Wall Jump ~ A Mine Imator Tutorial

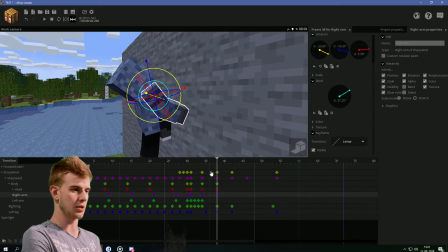So at this point, the arm was supposed to go downwards. So this was here.
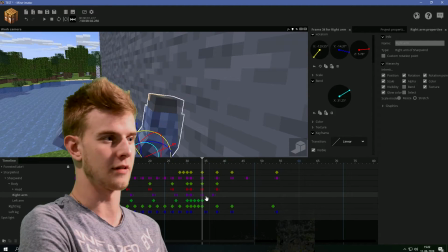This needs to be here as well, like this. There's a lot of stuff to tell you. Sync the motion always, so it's always in the same place.
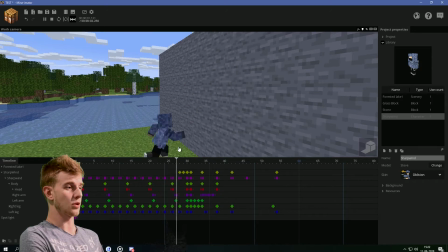Okay, so like this. This guy runs up to the wall, starts climbing it. This is what we have right now.
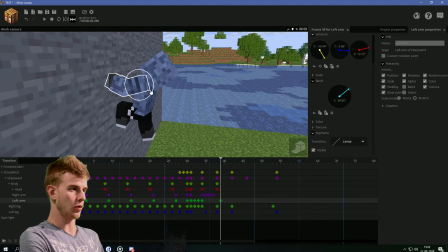And this guy is going to try to like hold on to this wall, like ease in and out.
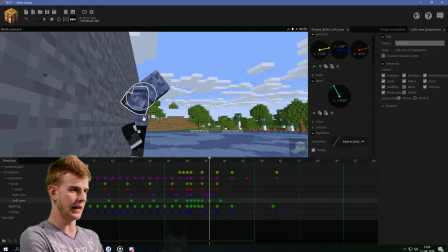And at this point, it's gonna go backwards and bend, and then ease into the first one, ease out to the second one like this. And at this point, when it gets upwards, make the arm keep a contact with the same point on the wall like before.
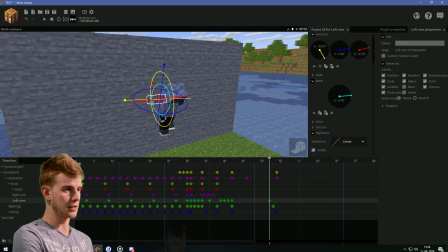Hop, hop, hop. This arm is pretty much almost done. So as he sees he's going to fail to hit the wall, we haven't gone high enough, sorry boys.
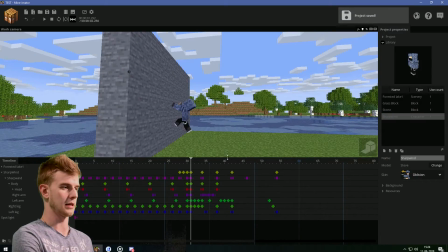His arm is just going to relax. So it's like this. This is what I'm talking about, boys.
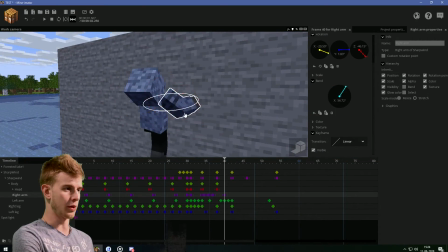This arm, though, is going to go upwards and trying to like reach for the wall.
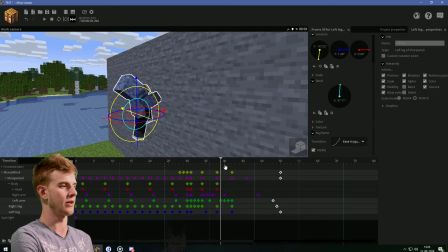Like this. This is too slow, it doesn't match with the gravity. The body now is going to go inwards slightly.
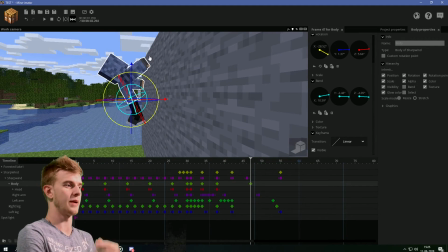So it's leaned backwards because he pushed himself backwards, but he's trying to bend inwards.
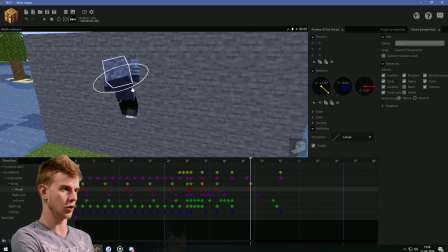And the head, of course, is going to follow the wall like this.
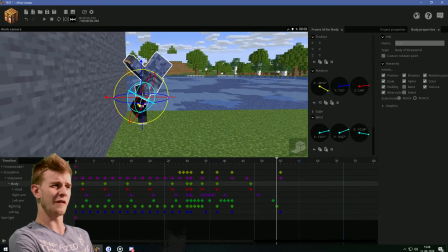Same transition and stuff, so it's like, huh. And that's where physics kind of screws you over because now he is going to trip.
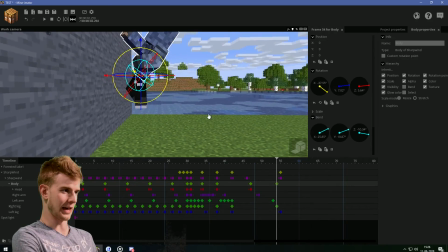Maybe this leg, he is going to trip because there's a lot of mass behind him and he's going backwards and stuff.
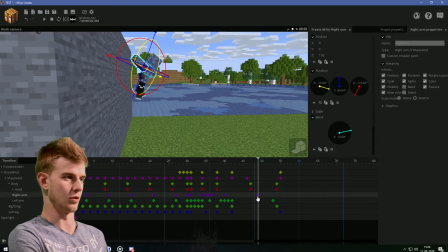So maybe follow the wall or something. I just don't know what to do with his arms anymore. Relax his arm or something.
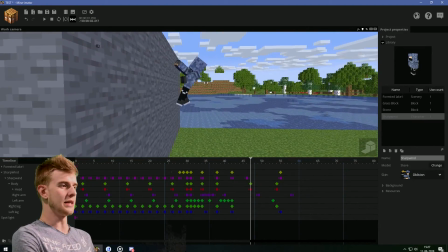Now we see he's tripping over.
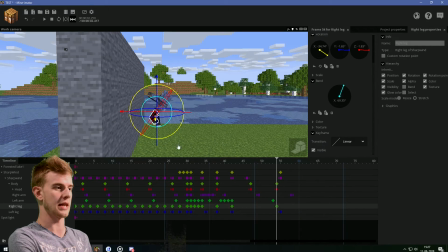He knows that, so maybe this leg could be positioned more backwards and this leg forwards and more bent, like to try to counter that effect, like this.
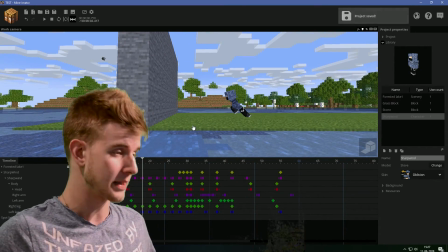This is what we've made of the wall run. Let's see. Not bad.
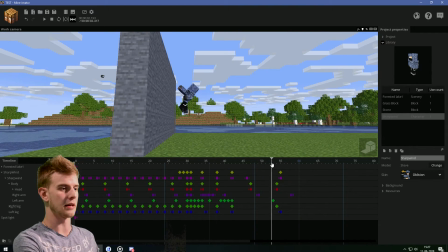Okay, if we only take a look at this point here.
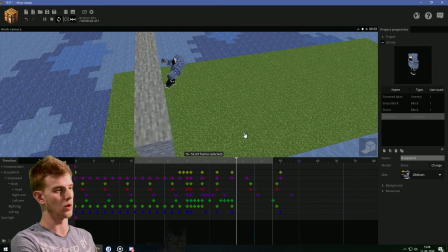This does look like a pretty realistic climbing on the wall thing. Although this arm could just go outwards more.
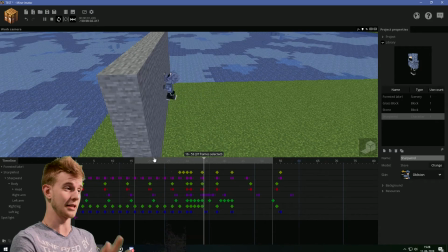I am loving how this looks like. This is why I like animation, because the end result. Now, I do believe I have a lot of footage already, so I'm gonna end the episode here, but I will give you a quick explanation on how you would do the other type, which is just pushing yourself back away from the wall. It's basically the same thing, run towards the wall, but as he gets on the wall, hold on, I can explain.
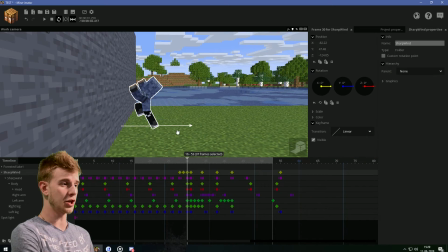As he gets on the wall, he would be much further away, and as he gets on the wall, this leg would be more parallel, so he like stops all his motion, doesn't use it to go upwards, but he stops all his motion, and then he basically just extends the leg and just flies backwards in that direction. Be sure to use the overlapping action from arcs, because you always want your character to be going in an arc, not straight and linear, because that's ugly, and that's mostly what I can give you for this tutorial. So I hope you enjoyed. If you did, again, smash that like button and hit the bell for more content like this. The System 8 is coming soon, I gotta record it, but I said I'm gonna focus more on tutorials rather than other types of content, because I haven't done a tutorial in a while, like I said. So yeah, thank you for watching, I hope this video was useful. Now make me proud, guys, and stay sharp.